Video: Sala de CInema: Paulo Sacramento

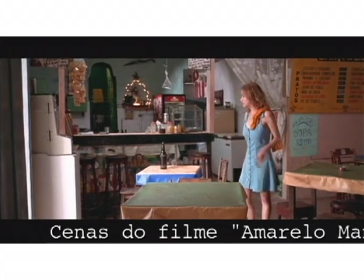25:02 O Cláudio me chamou para produzir o filme, que era uma coisa um pouco natural ali, assim.
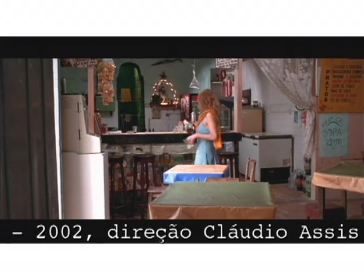25:10 Tava meio implícito que isso aconteceria, assim, porque... Como produtor?
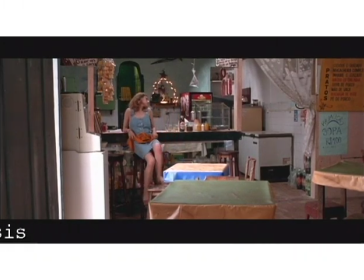25:15 É, porque ele sentia a mesma coisa que eu. Nenhuma produtora pegaria um filme do Cláudio Assis. Nenhuma.
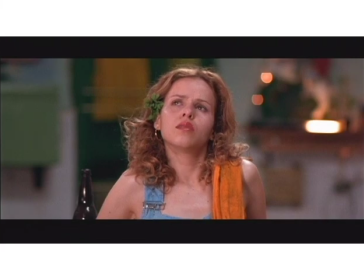25:24 Primeiro vem um dia. Tudo acontece naquele dia. Até chegar a noite. Que é a melhor parte. Mas logo depois vem um dia outra vez.
Quais são as características da sua montagem, do seu trabalho? Né? Lembrando que o Amarelo Manga é um filme que provoca bastante polêmica e é considerado um dos grandes filmes recentes do cinema brasileiro. O filme era um filme muito simples, na verdade. Ele tinha também planos muito grandes, alguns planos sequência, assim, estratégicos, né, ao longo do filme. E era um filme de poucos cortes. Assim, se for comparar com outros filmes que eu fiz, talvez seja um dos filmes que tenha menos corte que eu fiz, porque realmente os planos eram longos, era uma tomada inteira pensada. A sequência inteira era um plano só. E daí, para mim, foi muito organizar isso, entender, tirar alguma coisa, usar minha sensibilidade, muito achar a sensibilidade mesmo, sabe assim, não era uma coisa racional ou objetiva ou que deve ser feito. A gente chegou ali e começou a descobrir aquele material juntos ali. Ele precisava muito disso, de um, sabe, não chegar um montador também no primeiro longa dele impondo as coisas.
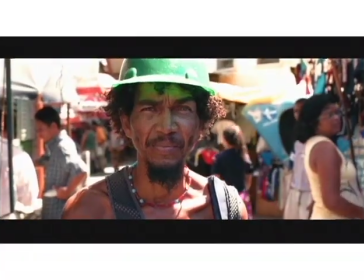26:43 É isso, porque tem que ser, porque é dessa maneira. E nesse filme a gente fez... Tem uma coisa muito importante da montagem, por exemplo.
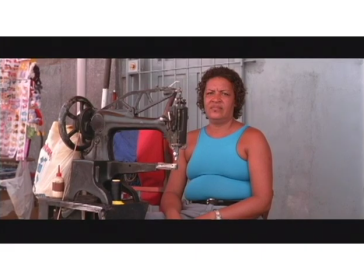26:50 Tem um final, próximo ao final do filme, tem uma parte documental com as pessoas olhando para a câmera, né?
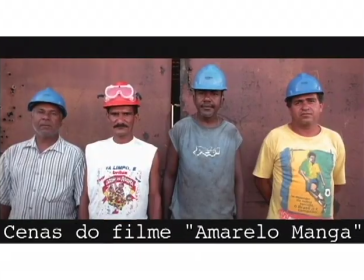26:56 São quase retratos, assim, só que filmados. Então as coisas se movimentam, o trem passa.
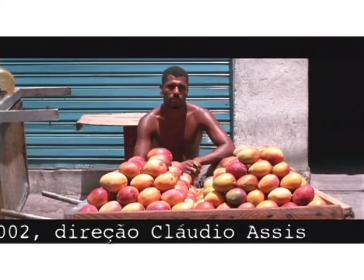27:02 Isso tinha sido filmado pelo roteiro para ser montado ao longo do filme. Um pouquinho no começo, um pouco no meio.
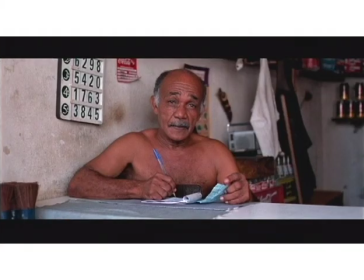27:08 A cada 15 minutos isso entrava um pouco. E daí foi uma ideia minha, durante a montagem, de concentrar tudo aquilo para o final, para fazer um chamamento quase, assim, sabe?
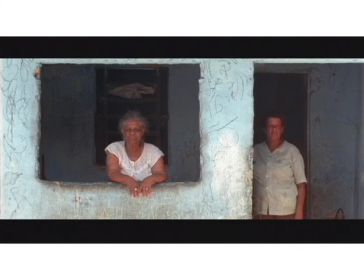27:17 Você vem olhando aquela história, assim, de repente a história parece fantasiosa demais,
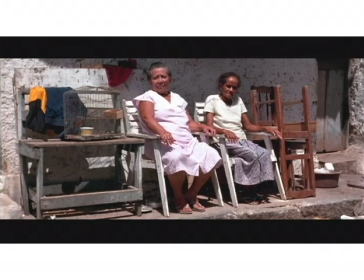27:23 e num lugar, de repente a gente fala, não, mas olha só, isso é igual a essas pessoas todas que são reais,
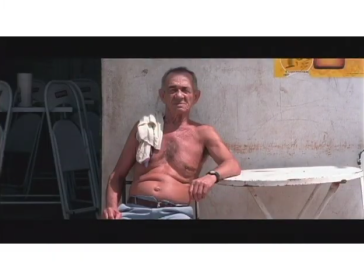27:28 sabe? Isso, qualquer dessas pessoas que a gente filmou na rua poderiam ser personagens desse filme, assim.
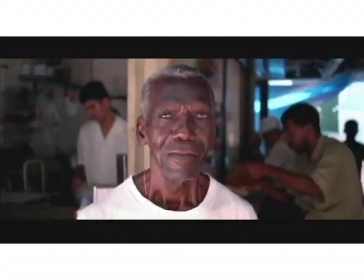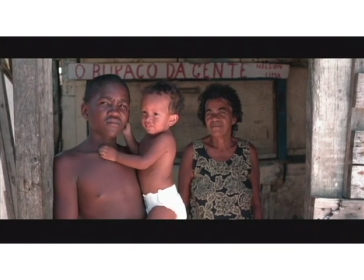Que é um filme denso, como também acontece com o filme seguinte que você trabalha, do Sérgio Bianchi, Quanto Vale Ouro por Quilo, que é uma temática complexa. Uhum. Né? Provocadora. Provocadora. Né? E como você se dá na montagem com esses temas? Você gosta? Deve gostar, né? Assim, tem muita gente que tem medo, né, dessa palavra, né, provocadora. Ah, isso aí ele fez para provocar, como se fosse uma coisa completamente descabida, né? Claro que tem que provocar na medida, em certa maneira. Ninguém sai de casa para não ser provocado, né?
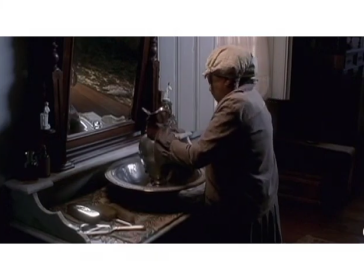28:16 Para não ser tocado por nada. Senão você fica na cama, você não vai ligar uma coisa.
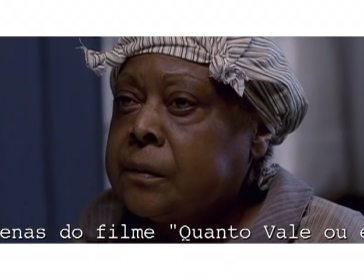28:21 Quando eu ligo uma TV ou vou ao cinema, eu quero ser provocado por aquilo que eu estou vendo.
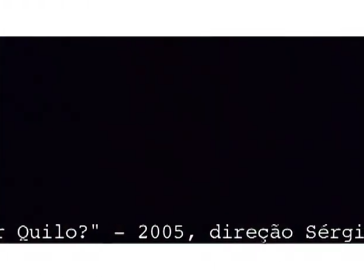28:27 Eu quero que aquilo gere coisas dentro de mim, né? Como espectador, né? Não vejo o menor problema de fazer filmes que sejam provocadores.
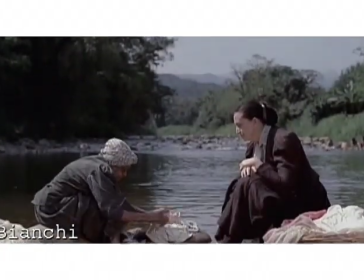28:33 Gosto, sabe assim? Acho que é achar o ponto, achar o tom certo, né?
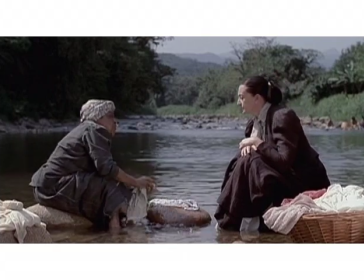28:37 Na montagem, principalmente, né?
O senhor Caetano tá judiando de mim.
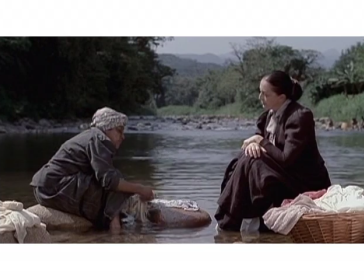28:42 Eu lavo, eu esfrego, eu limpo, faço de tudo.
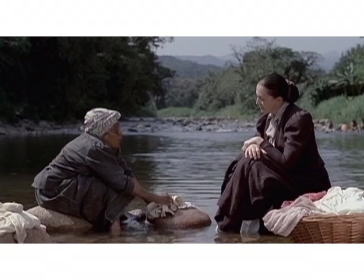28:46 E não consigo juntar os 34 mil réis pra comprar minha alforria.
Bom, um cara exigente, é um cara que monta, é um cara que sabe ceder, é um cara que abre mão, é um cara que filma um filme de, sei lá, tem 40 horas e tem que transformar uma hora e meia.